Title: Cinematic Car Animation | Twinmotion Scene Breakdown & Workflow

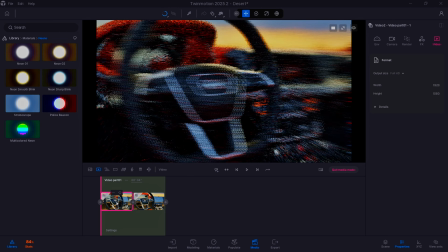[8:01]
Because if I had one keyframe here, but then the next keyframe was all the way over here,
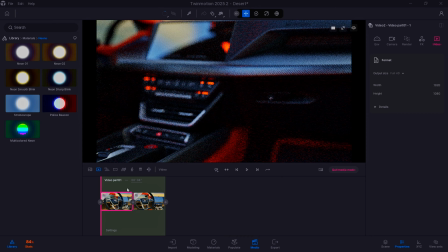[8:09]
it would be a lot of movement in that short, period of time.
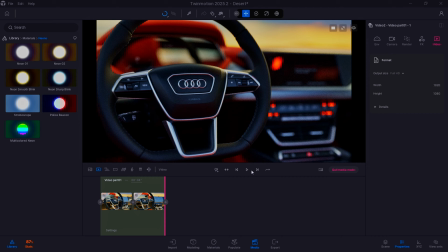[8:14]
But by having this small camera movement, not much at all, we just do 4 seconds, you could actually take it in. Yeah, so I think this gives a better effect, and that's just how I like to set things up when I do videos like this.
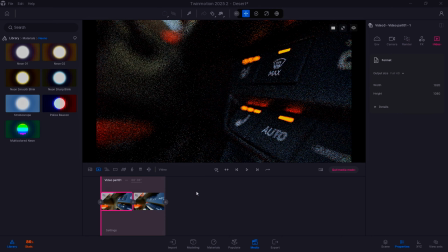[8:31]
So this was the first shot, then I came back out. The second shot, I wanted a close-up of the panel here. Right now, the original animation, I did it in reverse, but in post,
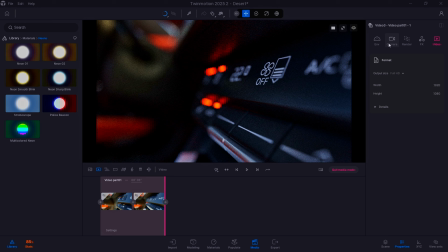[8:46]
while looking at it, I just flipped the direction. Now we'll go over the camera settings after all the cameras are set up with the same lighting. But for this specific shot,
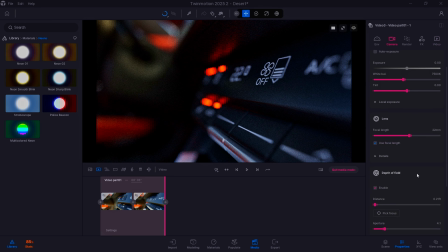[9:00]
what I did was, under depth of field, I focus on a point that I wanted a relative distance from the camera, and then I adjusted the aperture here. So at the moment I'm using 4.1. so if I adjust it to 14,
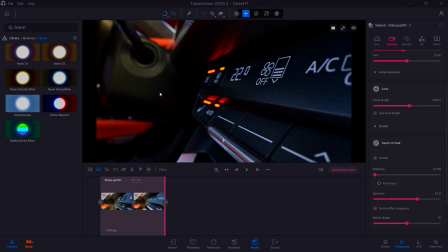[9:18]
you could see we get less blur on the objects further away from the camera, but I wanted to keep it tight and keep that focus right down at this distance. So I use the aperture one, 4.1. So as the camera moves, you maintain this same distance, and
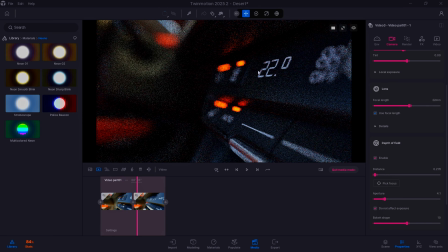[9:40]
parts of the dashboard will come into focus as the other part blurs and goes out. Right? This was done for all of the shots depending on what I wanted to focus on and the level of blur that I wanted.
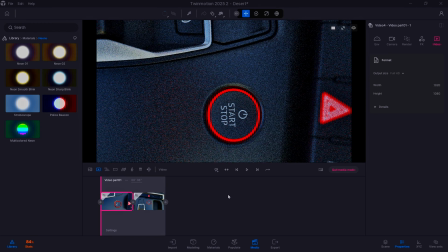[9:55]
Once this was done, head back out, This was a simple camera movement. I looked down at the start button and just rotated 90 degrees, and then as I zoom out,
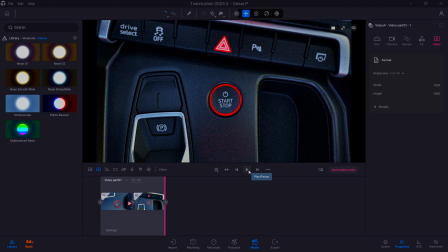[10:09]
I pull the camera back and then started to straighten up a bit and just got this effect. Again, a small camera travel, short time frame, only 6 seconds.
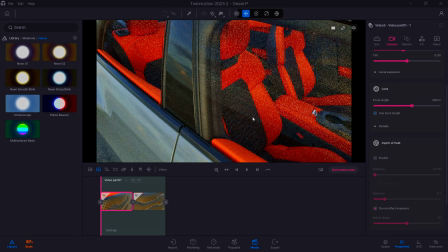[10:21]
All right, we head back out. Yeah, so the level of detail on these vehicles are insane.
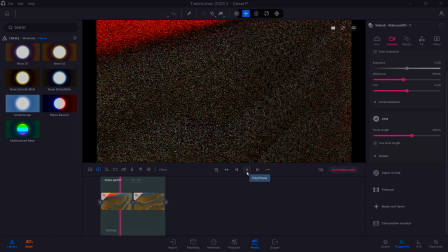[10:26]
So this is actually the upholstery on the seat itself. So you could see how much detail they put into this. So I just wanted to do a shot to show off that. Same depth of field effect.
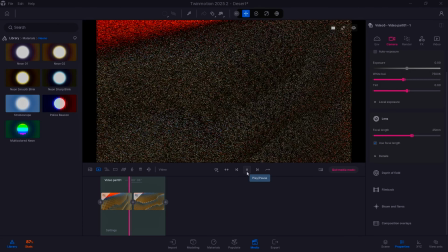[10:46]
Again, just a small camera movement just to show that off.
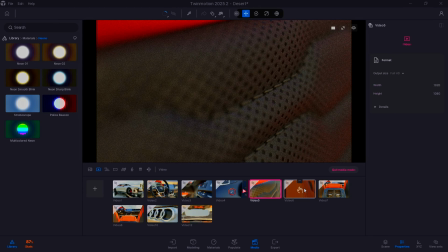[10:51]
I did the same for the stitching. So this is the stitching along the seat itself.
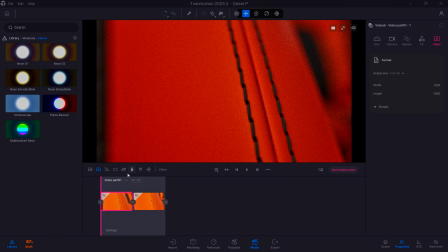[10:57]
Same concept, a short camera movement, focus on the stitching itself as we blur the background.
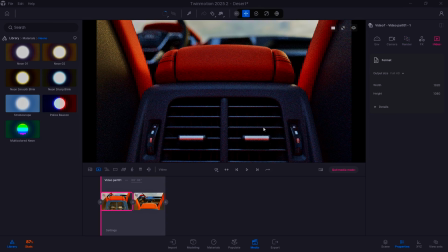[11:08]
Now this was the next shot that I did on the interior. It just came up and then focus on the dashboard,
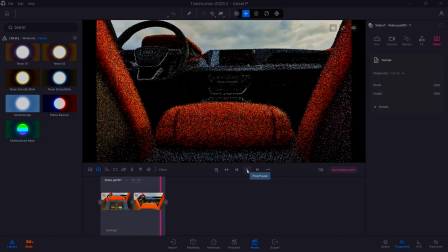[11:16]
and then I know from this point what I wanted to do was take this final position and then we'll transition through the back glass back to the outside and then do a couple shots around the vehicle before ending it off.
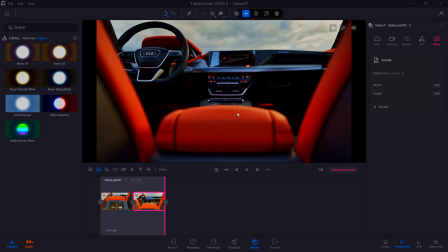[11:34]
So same concept that I did when transitioning from outside to inside. This last shot was actually the starting at this point.
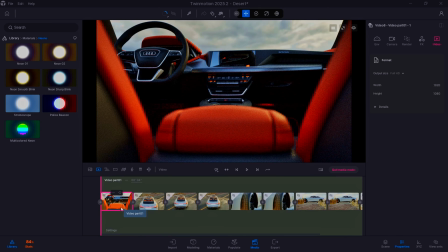[11:46]
All right, and you can see from here now we do one frame for the inside and then we transition out.